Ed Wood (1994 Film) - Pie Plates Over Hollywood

And it's really good stuff. I always look for some concept. That's one thing when Beau Welch and I work together, he always comes up with great concepts for movies, and little things, and jokes, and background things that give it a different level.
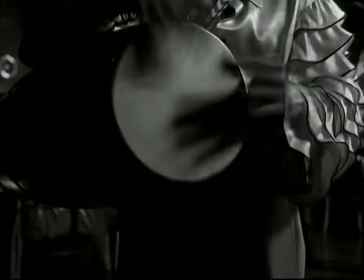[12:23]
There's different levels in movies, the obvious plot and subplots, and the other little things in the background that just give it a little bit more than just filming a set.
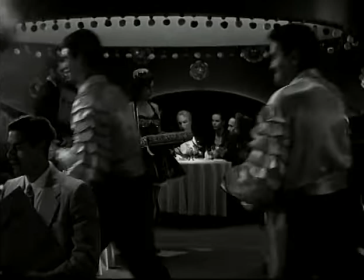[12:32]
In this movie, flying saucers were a recurring image, so I tried to have some image of a flying saucer in every set.
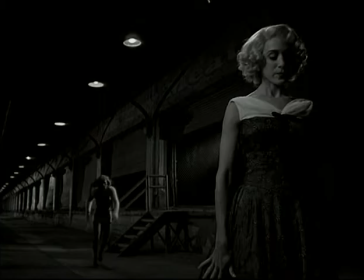[12:38]
Everything was a big round disc flying over everyone's head. That was a little homage to the flying saucer craze of the 50s that I threw in there.
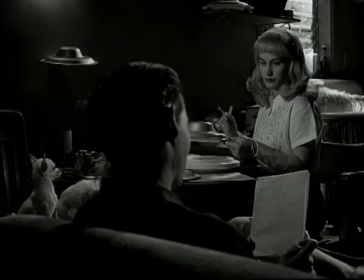[12:46]
Some people picked it up. It was one of those little fun things to do. It's a little behind-the-scenes kind of joke you throw in the movies.
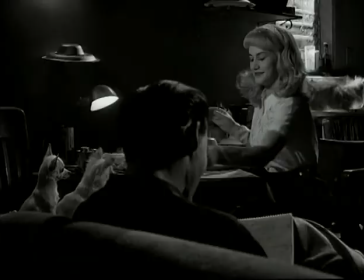[12:52] This is the ultimate Ed Wood movie. No compromises.
He had a certain naive style that I... It's really refreshing. Now everything is kind of overproduced and overmassaged digitally. He had a really fresh way of doing a movie.
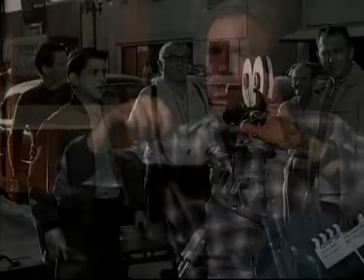[13:05]
Set the camera up, shoot, move on. You know, that scene where they're rolling on the Hollywood street and the cops show up.
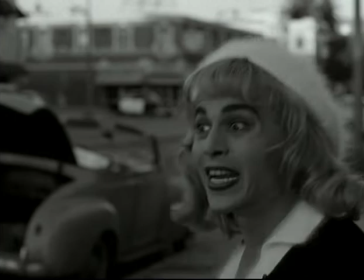[13:11]
You know, they gotta go. You know, that's kind of like the dogma style nowadays, you know. You know, just go and shoot it and no, no, you know, $20 million of digital work and overproduced.
Q-playing saucer.
And there's something refreshing about that. It gives it a look, you know, but I find it a humorous look.
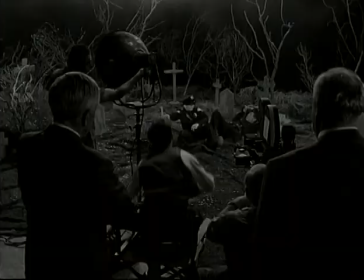[13:29]
It's different, definitely different.
Cut, Brent, we're moving on. That was perfect.
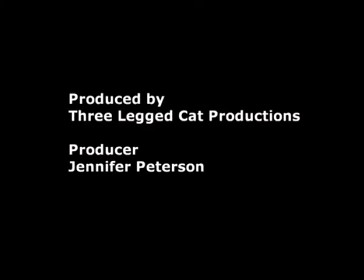[13:35] Perfect.